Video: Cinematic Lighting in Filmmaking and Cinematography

Lighting. This is the most important aspect of filmmaking that is always overlooked, but is crucial in achieving that cinematic movie look we work towards.
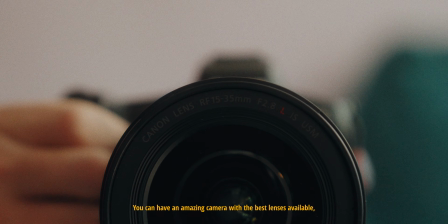You can have an amazing camera with the best lenses available, all the right settings dialed in, and stunning compositions and camera movement, and it still doesn't come close to how essential lighting and your ability to shape light is.
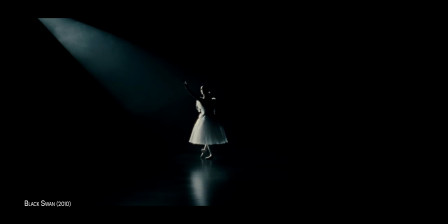Anytime you watch a movie or TV show and are mesmerized by what you see, it is usually due to the lighting that brings everything together.
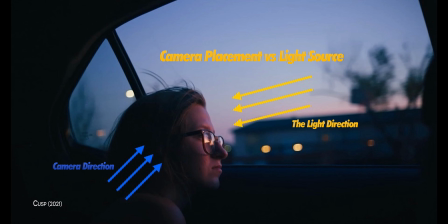It's important to learn and understand the camera placement in relation to your light source and how to create depth with lighting,
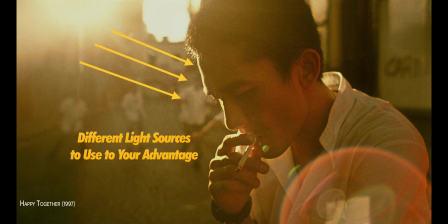the different sources of light there are to use to your advantage, and lighting techniques you can use to achieve different looks and moods.
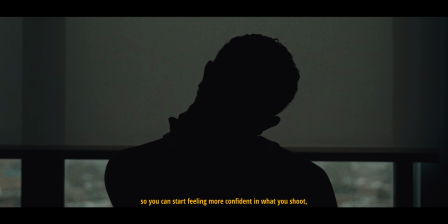Today we'll go over these aspects of lighting so you can start feeling more confident in what you shoot and increase your production value.
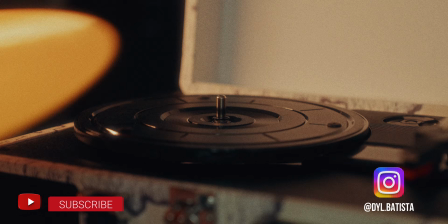Now, if you know me, compositions are my favorite thing about movies and filmmaking,
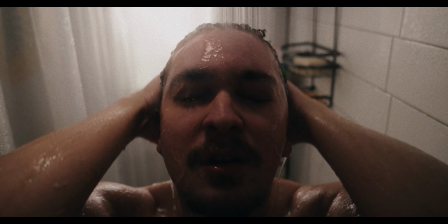and I do tend to think about what my shot is going to look like first, but the shots I come up with only work if the lighting works with it.
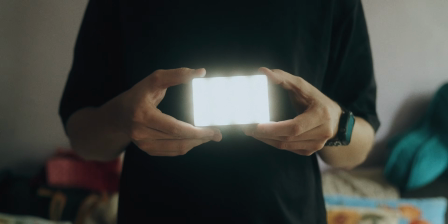Let me explain what I mean by that. Camera placement is really important no matter the price or size of the lights you use, because if you aren't placing your camera relative to where your light is, this can be the reason why you're not satisfied with what you capture or why it's not like what you see on the big screen.
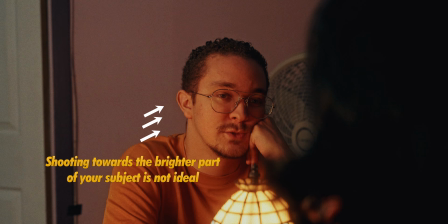Misplacing the camera can lead to your images falling flat with no depth or character and is the quickest way to not make it in filmmaking.
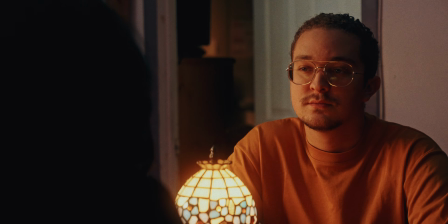The solution to this is to shoot on the shadow side of your subject.
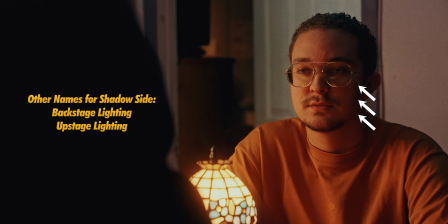This is also known as backlighting or upstage lighting, and it is when you put the subject in between your camera and light.
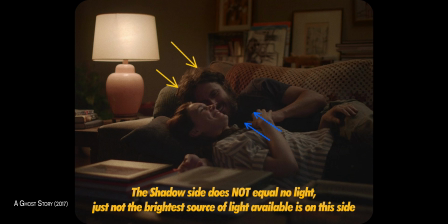Whether it's a person or an object you're focusing on, putting your camera on the opposite plane of your light already helps to create the look and feel we see in movies.
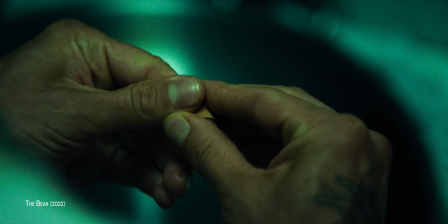Once you realize this, you'll constantly notice it in what you watch.
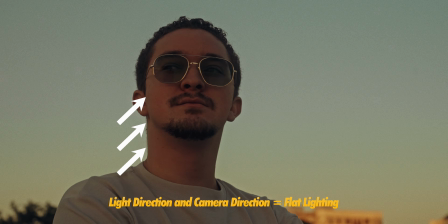Putting your subject on the same side or plane as your light is what makes the image look flat with no depth to it. Doesn't matter what type of light source you are using or techniques, this is what every cinematographer usually looks to do in their work.
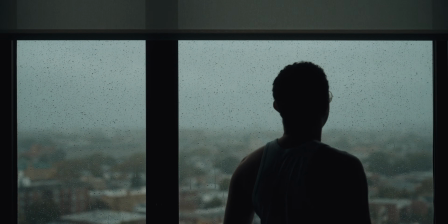Like adding foreground elements to your composition, shooting the shadow side also makes the frame pop, adding a 3D element to it.
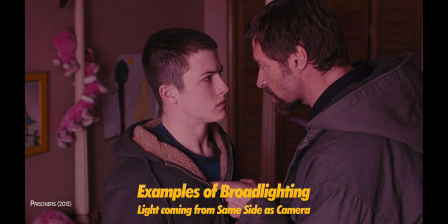Sometimes we do see broad lighting being used in cinema, but most shots are from the shadow side.
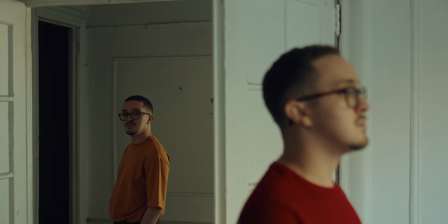Good camera placement also helps to create patterns of light and dark across your frame,
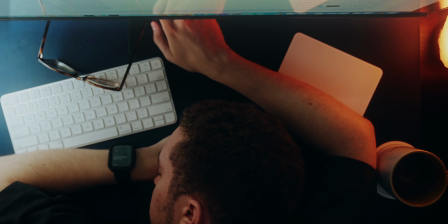which further adds to the depth you want in your image for that cinematic look many of you like to call it.
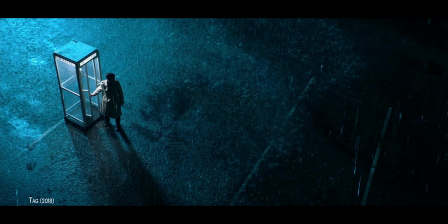As you see in these examples, the patterns of light and dark in the image have more character than that flat lighting.
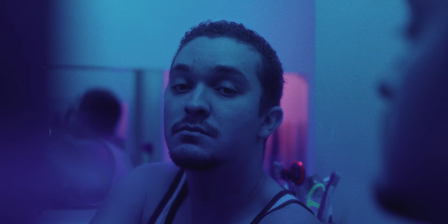Since you now understand where you should place your camera in relation to the light, you can experiment with different light sources you can use.
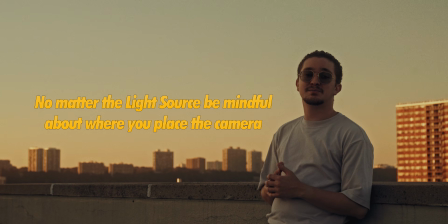With any of these light sources I talk about, you still want to place the camera as best as possible to achieve that movie look.
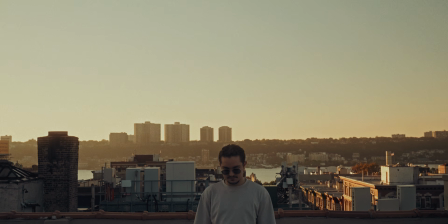No matter your budget, the most popular source of light anyone can use is the sun, which is also commonly known as natural light.
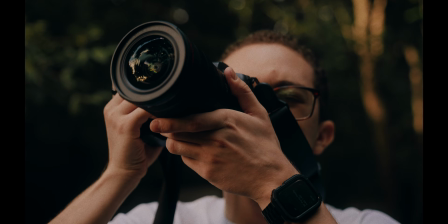Everyone has the sun available to them outdoors. It might differ in the amount you have coming into the interiors, but this is the first source I consider when I'm filming.
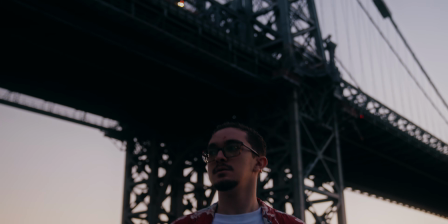If you want the light to be soft or not so harsh as it is during most of the day, you'll want to stick to shooting during sunrise or sunset.
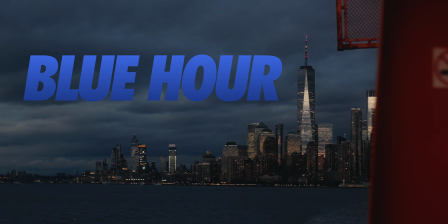Or another time of day to shoot, which is actually my favorite, is blue hour. This is either right before sunrise or right after sunset.
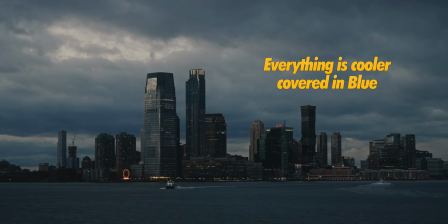For 20 to 30 minutes, there's still enough light outside, and the world is just covered in this shade of blue, making everything cooler and more flattering to shoot in.
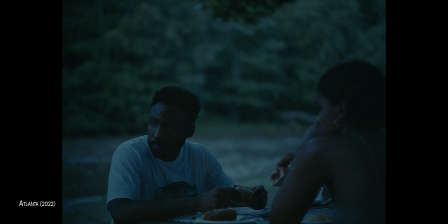I really could go on about it.
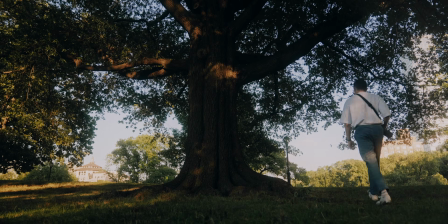Now you can decide to shoot at any time during the day and get softer results, but that would take more equipment or mean limiting your locations to shoot in the shade.
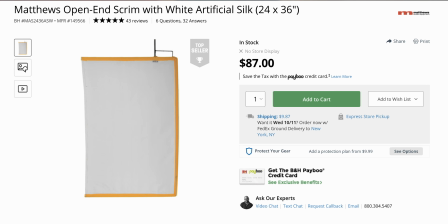There are silk scrims that are amazing at diffusing the harsh sunlight, but not everyone can just go out and spend that much on a diffuser, especially if you're new to this.
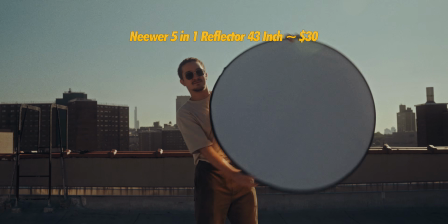So that's why you can get a cheap 5-in-1 reflector and it should get similar results. This way you can get softer light at almost any time of day when you need to get your filming done.
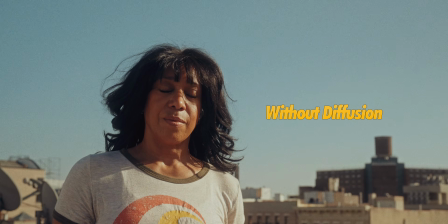With this, you can also bounce more light into your subject or even take away light to increase the shadows with the other reflectors.
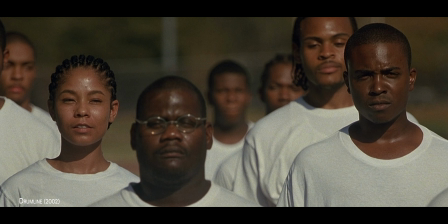Or you can decide to embrace the harsh light, as that brings a look to your image that can still be film-like, as not all light is soft in cinema.
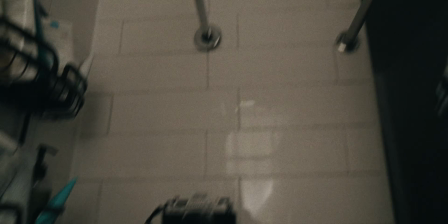Now if you don't have natural light available or even want to use natural light, this is when you would introduce artificial light, especially in your interior or night shots.
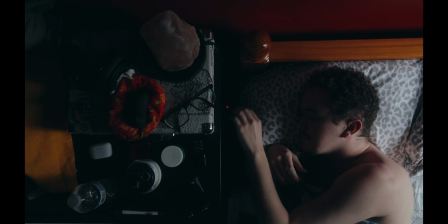And the best way to start figuring out what artificial light you might need is by introducing practical lights into your frame.
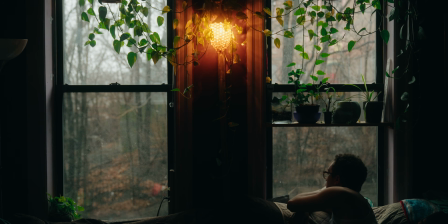And what is the most common practical light used? Lamps.
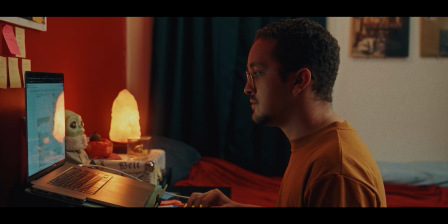Practical lighting is simply using actual light sources within your frame.
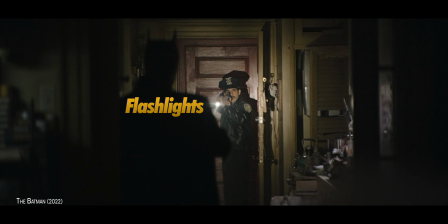Examples of this include TVs, computers, flashlights, candles, street lamps, signs, car headlights, and many more.
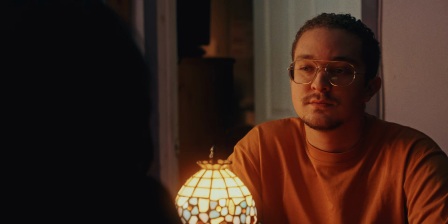These practical lights can help illuminate your subjects more if needed,
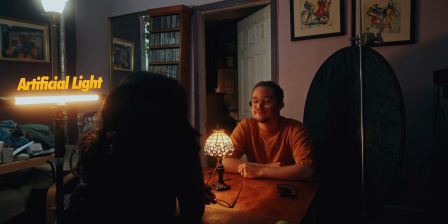or make it easier to add artificial light to your scene to enhance the lighting in frame, which is also known as motivated light.
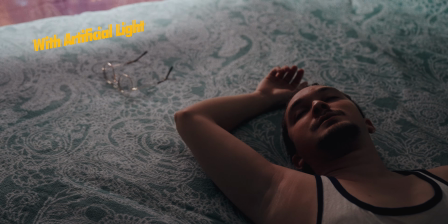The light sources you use, whether it's natural or practical, might not be strong enough to properly expose your scene,
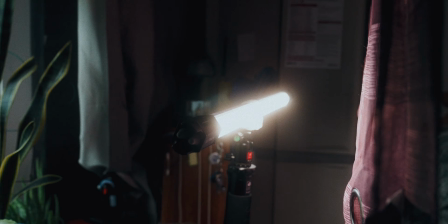or be too strong where it's overexposed in your frame, so you use artificial light to enhance these other sources and get proper exposure,
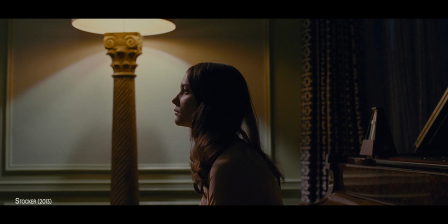but in a way that creates a convincing world that makes sense. You don't want a lamp in your frame here to then put artificial light on the opposite side to brighten up your scene.
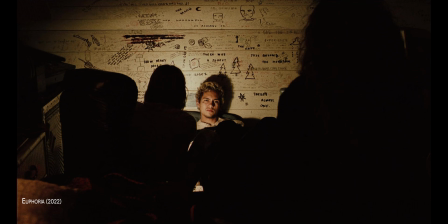You want the additional light to look as if it's coming from the lamp so the audience thinks it's coming from the lamp. This is the same with natural light.
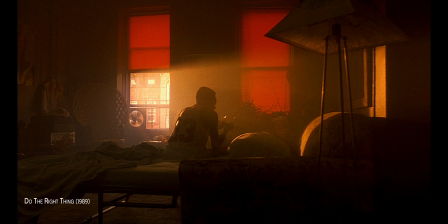If the sunlight entering the frame isn't strong enough, you can add artificial light to make the natural light seem brighter than it actually is,
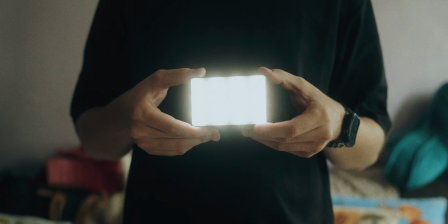or to increase the ambient lighting in the space you're working in. There are many options for artificial light, you just need to experiment to find the right light for the use case.
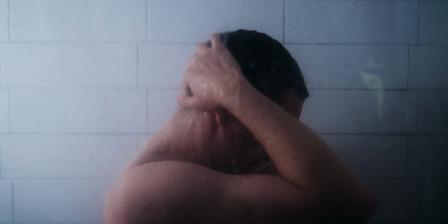The important thing to take away here is the placement of your light also needs to make sense with your environment so the audience isn't left wondering where the light is coming from.
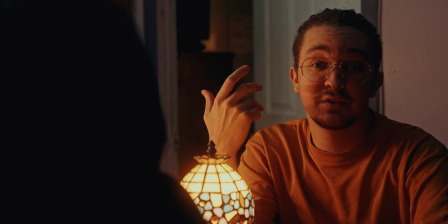Now that you know where you should place your camera, the different light sources available to you, and how you can use them,
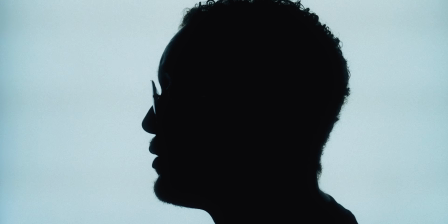let's go over some lighting techniques that you can start using to achieve certain looks in your work. The most common and traditional technique used is the 3-point lighting technique.
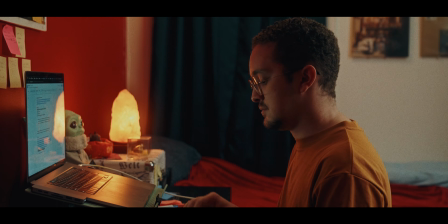Here, you place your light sources in 3 distinct positions in relation to your subject. You use a key light as the primary and brightest source of light, a fill light to fill in the shadows to bring back any details needed, and a backlight, also known as a rim or hair light, that illuminates the back part of your subject.
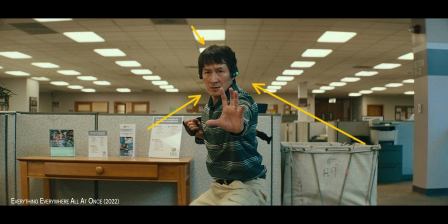I think it's self-explanatory, and you see this constantly used to achieve those patterns of light and dark across your frame to get that cinematic look. In a future video, I can go further into breaking down lighting techniques and setups if you'd like. Just let me know by commenting down below. And if you are enjoying the video, why not hit that like button and subscribe if you're new.
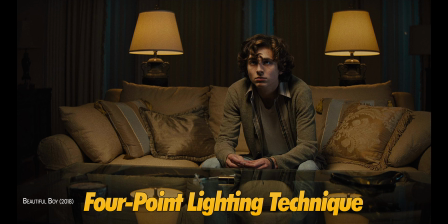After the 3-point technique, there's also the 4-point lighting technique where the 4th light source illuminates the background itself.
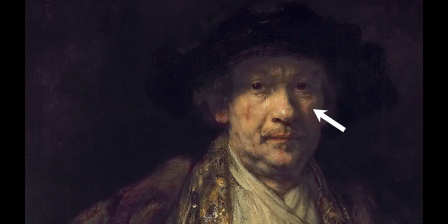A standard and widely significant lighting style is Rembrandt lighting, also seen a lot in photography and paintings as it was created in the 17th century.
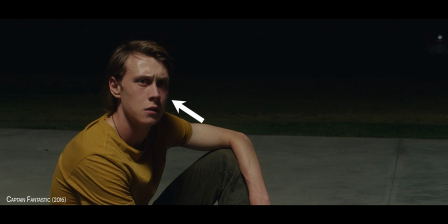Now this is done with just one light source and can stick out more visually with harsh light, but can be achieved with softer light too. All you have to do to achieve this look is have your light source up and above your subject and angle it from one side at around 45 to 60 degrees.
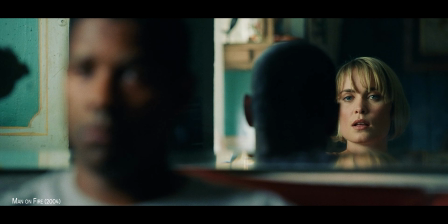On the shadow side of their face, you should see a triangle form and create the Rembrandt lighting look.
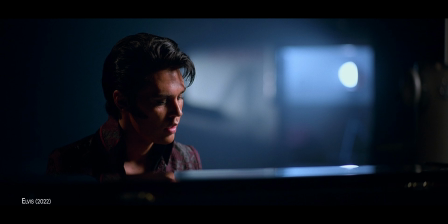You can also let the darker parts of the image just fall into the shadows instead of adding a fill light to make it more dramatic.
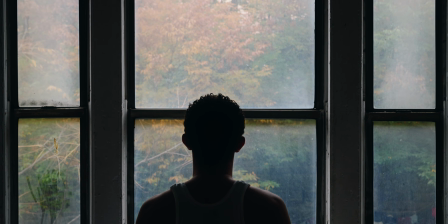Another popular and simple lighting technique is simply backlighting your subject.
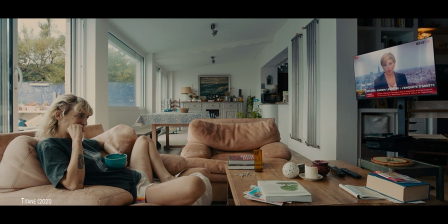Putting your light source opposite of your camera with your subject in between creates a moody feel to the image.
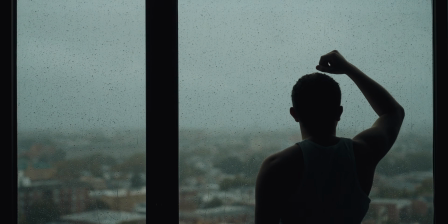You can push this look even more by deciding to have the front of your subject fall completely to dark to create a silhouette that is constantly used in movies.
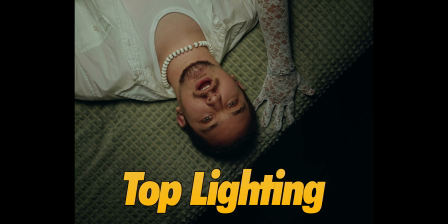Here are some more lighting techniques you always see used. Top-down lighting or top lighting, where the light is directly above your subject.
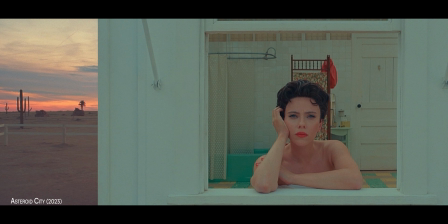High-key lighting. There's less contrast and very minimal shadows in the image, and it is the very opposite of low-key lighting,
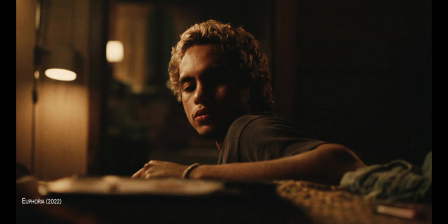where the contrast is higher and usually with harsher shadows in the scene. And I can go on and on in this video with more lighting tips and tricks, but if you like a video on that, why not hit the like button and comment down below to show your support. If you are new to the channel, why not subscribe for future videos, and I'll see you in the next one.